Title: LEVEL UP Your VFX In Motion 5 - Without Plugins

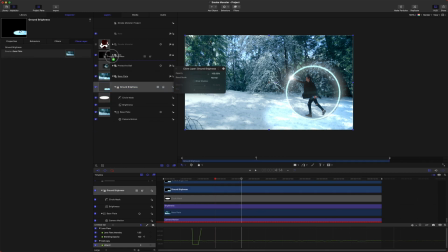(8:18)
So seeing this I was noticing how it really felt like the orb wasn't integrated into the world so I thought that I would add a really
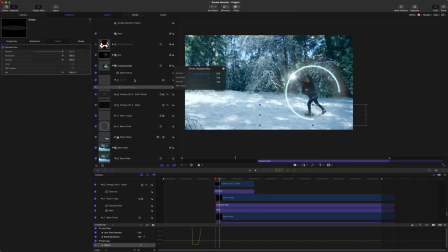(8:27)
bright patch around the orb on the ground so you could actually see how it's affecting the surrounding area and that definitely made it feel way more integrated
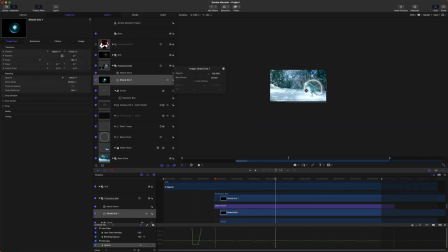(8:36)
into the scene i then started getting creative adding various assets i
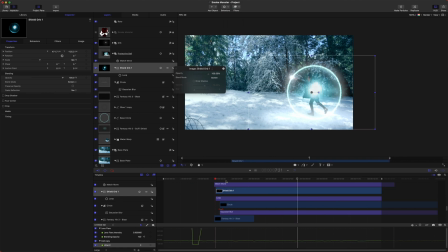(8:41)
had a different smoke elements and i added these different orb elements from premium beat and some of them worked some of them didn't so i just kept the
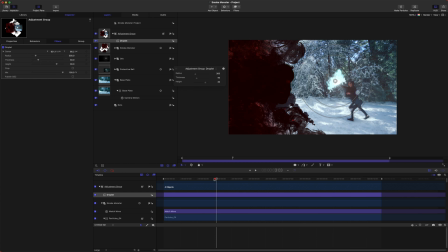(8:51)
ones that did and then i got to start working with the shock wave effect and this was really simple i just grouped everything into one major group and i just call that the adjustment group much like an adjustment layer and
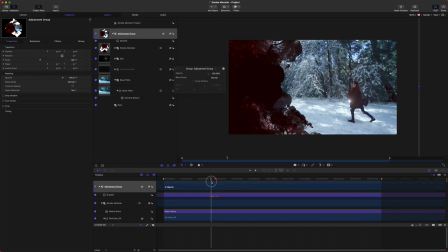(9:05)
I added the droplet effect that's built into the distortion filters and it worked really well it was actually far easier to do this in motion than
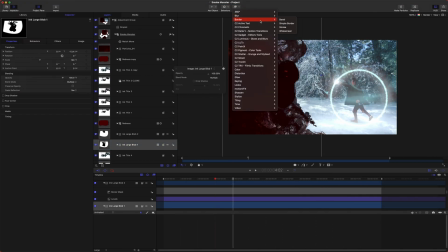(9:13)
it was in after effects from there I really wanted the smoke to start interacting with
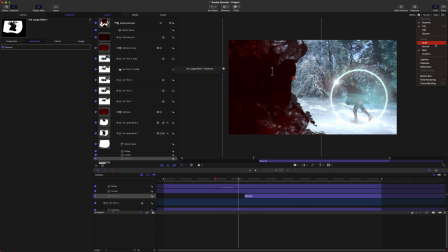(9:18)
the orb as it kind of hit the shield and so to do that
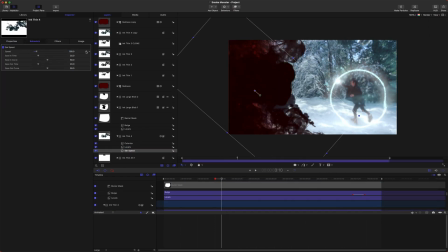(9:23)
I added a bulge filter to some of the smoke assets to make it
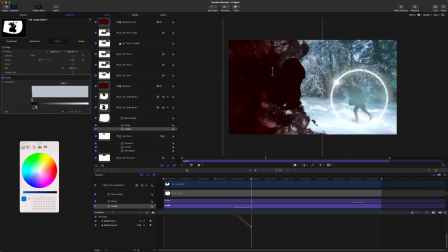(9:27)
kind of grow around the protective orb rather than going through
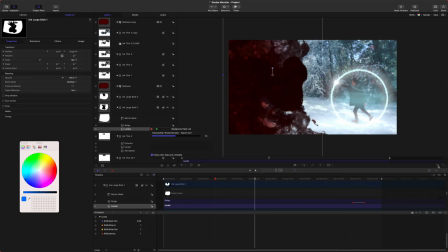(9:32)
it. This ended up working all right but I feel like if I had tweaked it a bit more I could have gotten a better end result.
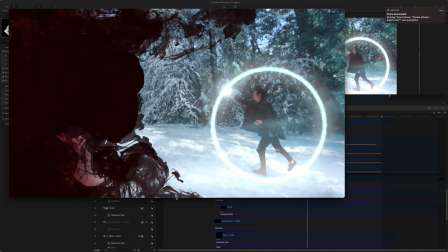(9:40)
So I did an export to just see where we were at and see how I liked it and it was starting to come along but it definitely needed some improvements.
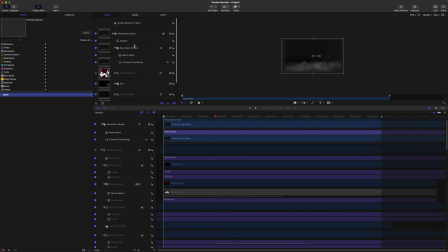(9:49)
The first thing I noticed was that the smoke really wasn't engulfing him all that much and it didn't seem like danger was looming like I wanted it to.
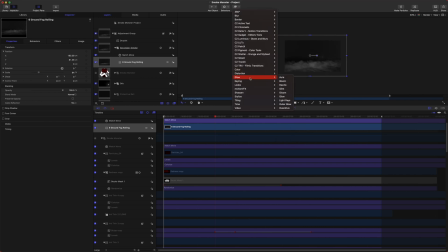(9:57)
So I ended up dropping in some smoke assets I had from premium beat.
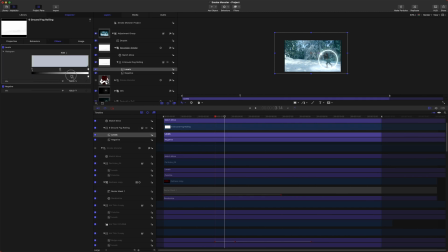(10:01)
The problem was this was white smoke and I needed the smoke to be black so I ended up adding a negative filter to
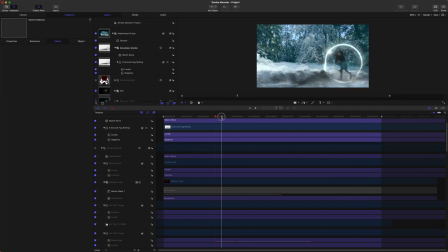(10:07)
those and then just applying the multiply blend mode and that seemed to do the trick.
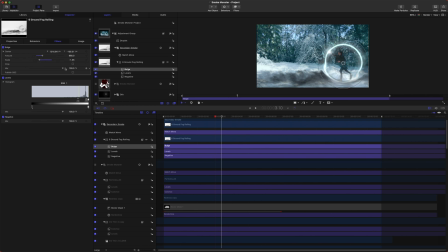(10:13)
I then just added the bulge filter to that and animated it on as the protective orb came up and it wrapped around really nicely very happy with how that particular effect came out.
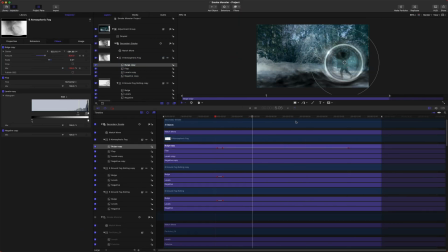(10:25)
I then just did the same thing with some more smoke assets and it really added so much more to
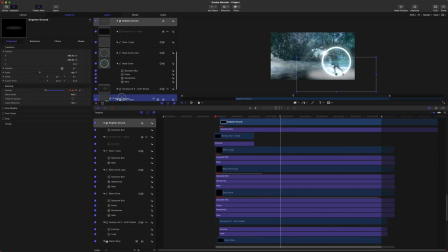(10:30)
the scene and really felt like he was under attack rather than just kind of a football field away.
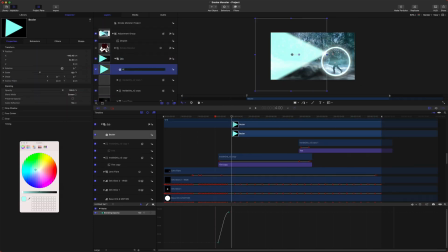(10:36)
The last thing I did is I wanted to make sure that it felt like he was the one on the offensive now so I
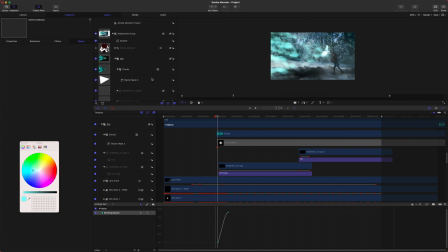(10:43)
ended up adding a cloud generator and animating the cloud generation to be pushing into the smoke,
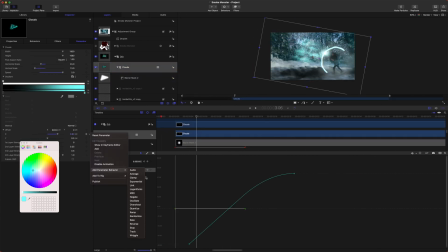(10:50)
and then just applied a screen and add filter to the glowing parts, and it worked great.
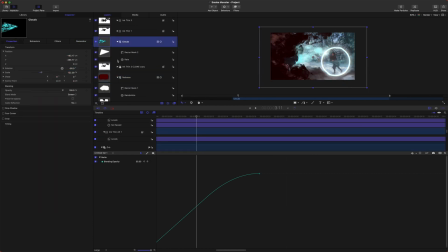(10:56)
Though I will say if I had more time, I might have defined it a little bit better and made it look a little bit more realistic, but it had already been over seven hours of working on this, and I really needed to get this tutorial done.
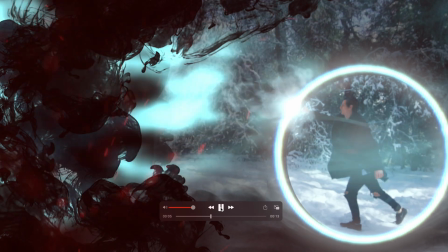(11:09)
I exported it and gave it a quick watch to make sure I was happy with where I was going, and it was working, but I noticed a few things.
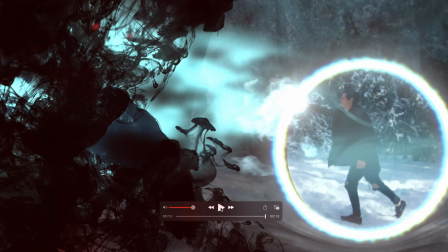(11:16)
The glow was just a little too intense and the protective orb was actually not aligned with the circle.
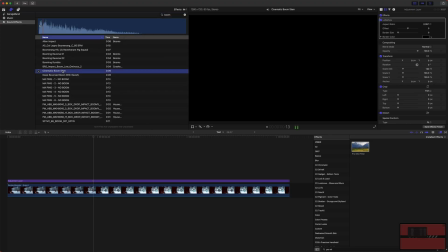(11:24)
So I just made those quick adjustments and brought it into Final Cut. In Final Cut Pro I just did a bunch of sound design. I added my handheld preset that I've created and I added an earthquake shake right as the main impact happens.
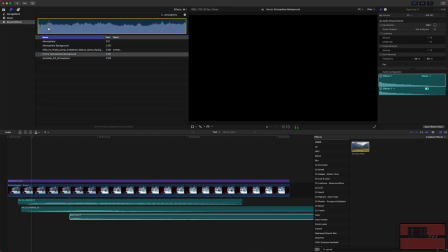(11:39)
It added a bunch of power to the impact and and I'm really happy with how that turned out.
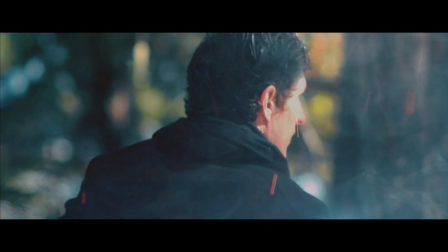(11:46)
And with all of that, we have our final product.
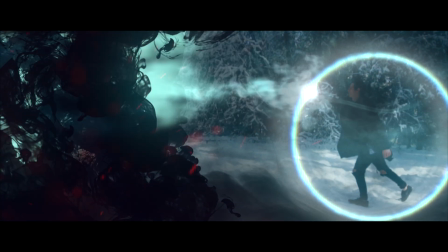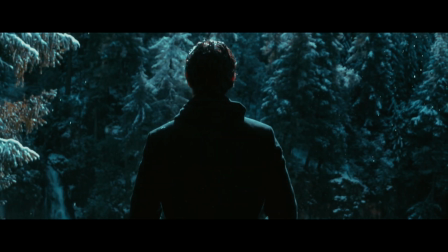(11:55)
So if this long and somewhat in-depth video was helpful to you or insightful,
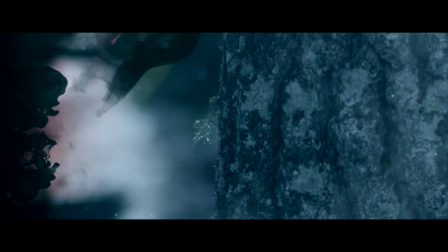(12:01)
consider pressing that like button and let me know if you like this format. It's kind of a fun way to go about creating a tutorial.